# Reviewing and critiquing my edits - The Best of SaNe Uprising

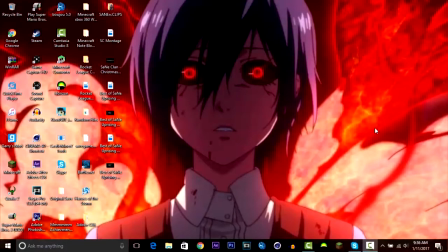Hey guys, yeah, I'm gonna be doing a different type of video today. Something I've never really done before. Something I kind of always wanted to do though. I'm gonna be reviewing one of my edits that I did here recently. It was the best of SaNe Uprising, and one of the reasons I want to do this because,
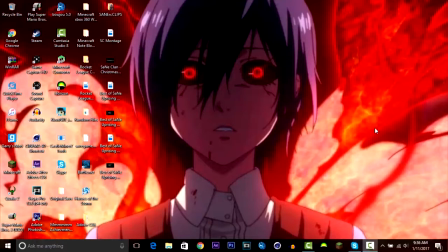just in case there are any editors out there that just so happen to come across my channel or something like that are really small and want to go over some tips and stuff like that. It's very critical that you review your edits
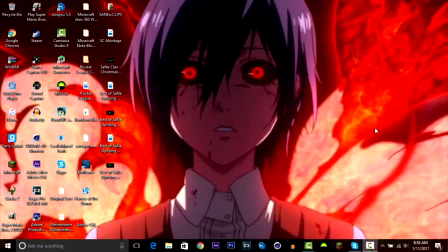and you look at the mistakes that you made so you can learn from them and so you can get better in your next one. And that's what I'm going to be doing today. So, yeah, let's do it.
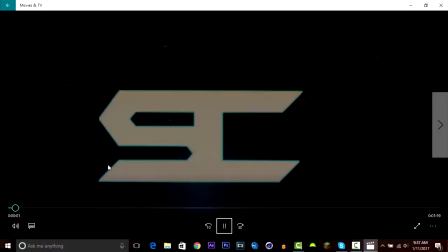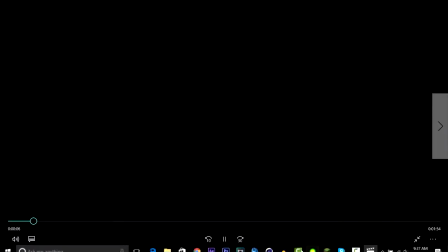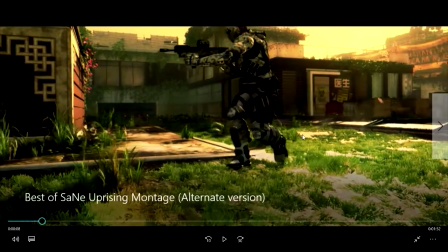Okay, so already, right here, as you can see, this is the alternate version. I'll explain that later. But as you can see, the CC, it looks like the actual CC itself isn't bad,
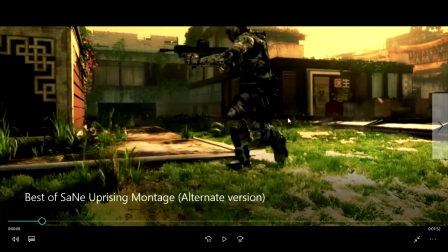but the fact that it's so saturated in this cinematic, it makes it look really odd.
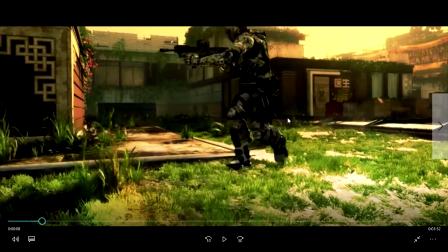And honestly, I could have done a lot better with it, and I should have. That's definitely something I need to work on. CCs aren't my strong suit, something I really need to practice with. So I'm hoping that I can get better with it in the future.
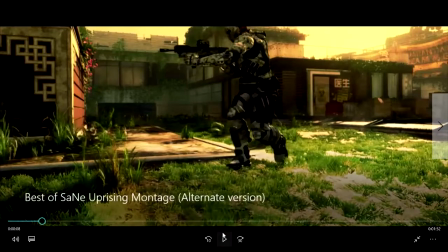But um,
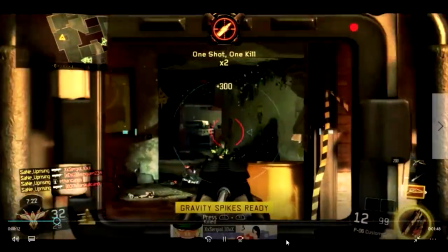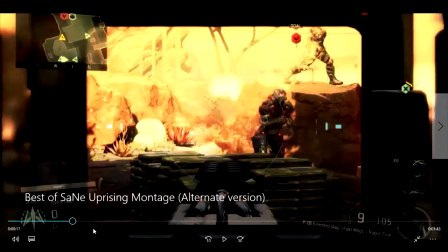all right, so right here, um,
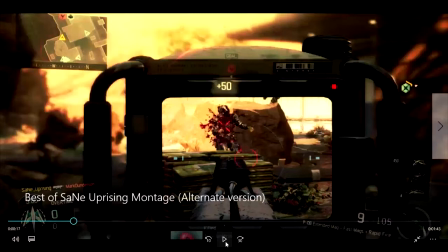I feel like the transition could have been done just a little bit better.
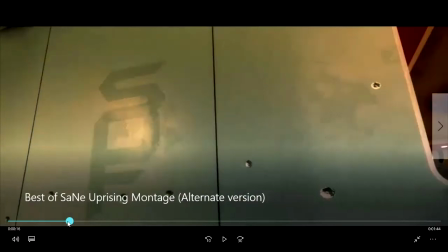It just kind of like it was a quick cut from there to there, and I don't know why.
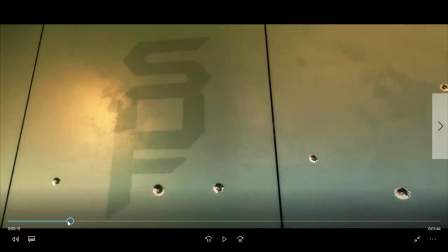Just for me, it looks kind of weird. And as you can see,
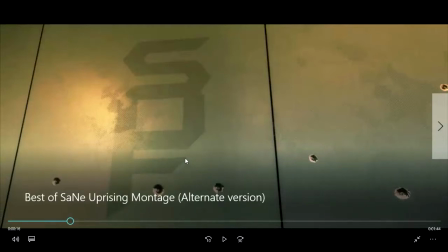now that I've paused it here, you can see like the edges around my logo. They're kind of rough and stuff like that. Now there is a reason as to why I did that to make it look more.
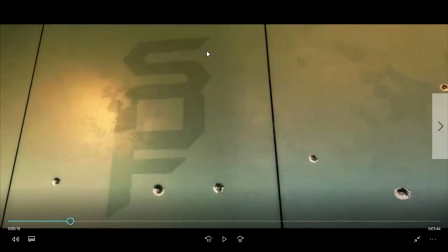I wanted to make it look a little bit more realistic, like it's kind of been there and stuff like that. So that's not something I have an issue with.
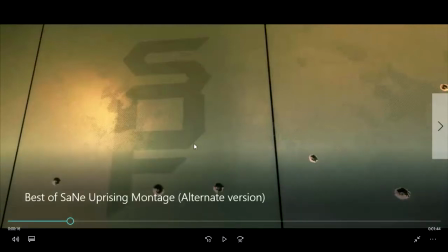I intentionally did that. Um, let's see if there's.
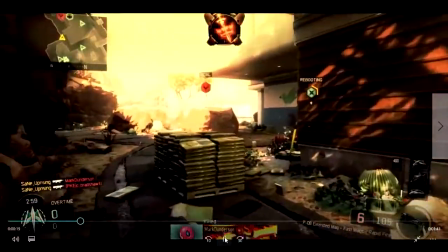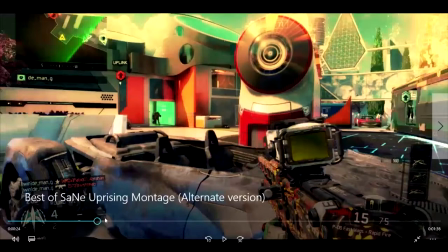Okay, so right here, I'm about to show you something. Okay, I know you could barely see it, but right here, when this person goes to run at the end,
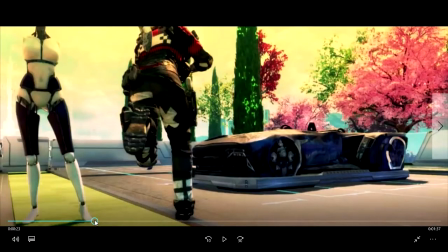like right around there, it speeds up really fast, and that's not something I first wanted. Um, it, like when you watch it, it just looks weird.
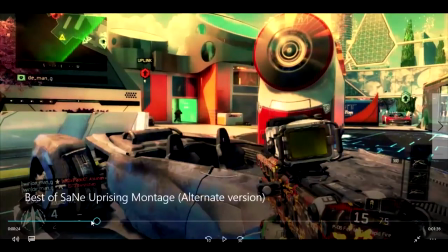Like, hold on,
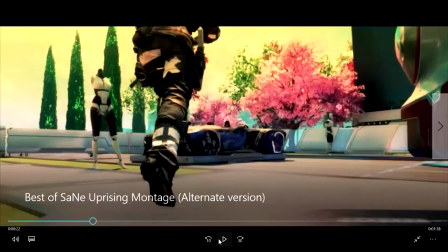it just looks like it was kind of rushed, and it looked forced, and that's not something you really want in an edit.
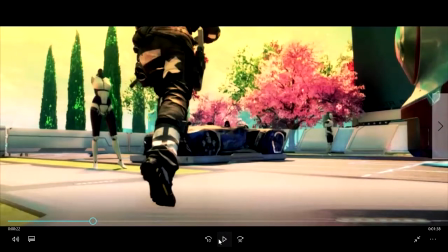You never want to make it look forced, so you kind of want the flow of the edit to go together all the way through. You want it to be really smooth. You want everything to look like it should be there, and it looks like it just happens naturally.
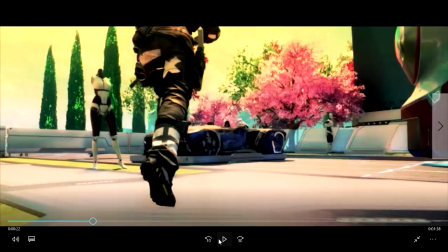You want the flow of it to all be smooth. And as you can see right there, I didn't do that.
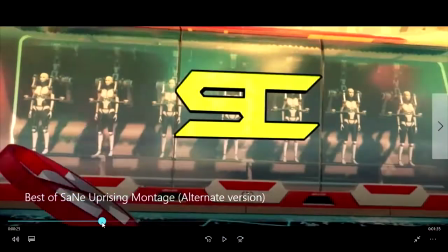Now this, I do need to address something about this. Okay, so a few things I could have done here. With you have the headshot emblem.
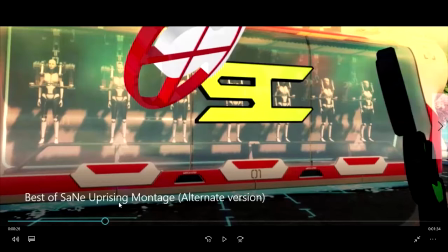That wasn't that bad. I could have done a little bit better with the headshot emblem, but something I definitely needed to do better was
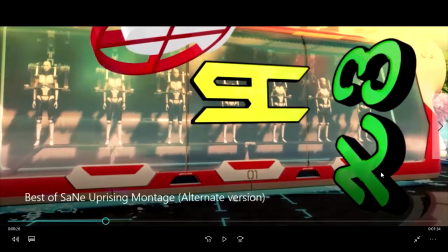the amount of spinning I did on the number three. I did so much spin with it, and I shouldn't
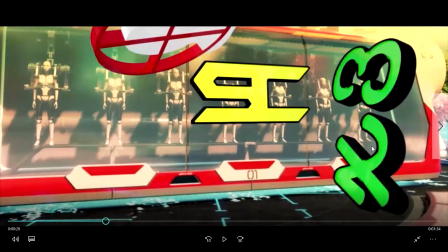have. And in hindsight, it kills me whenever I look at it. I'm like, there shouldn't have been that much spin.
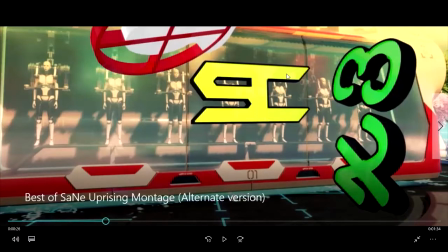But and another thing is the color of the same. I looking back on it, I probably should have picked a way different color.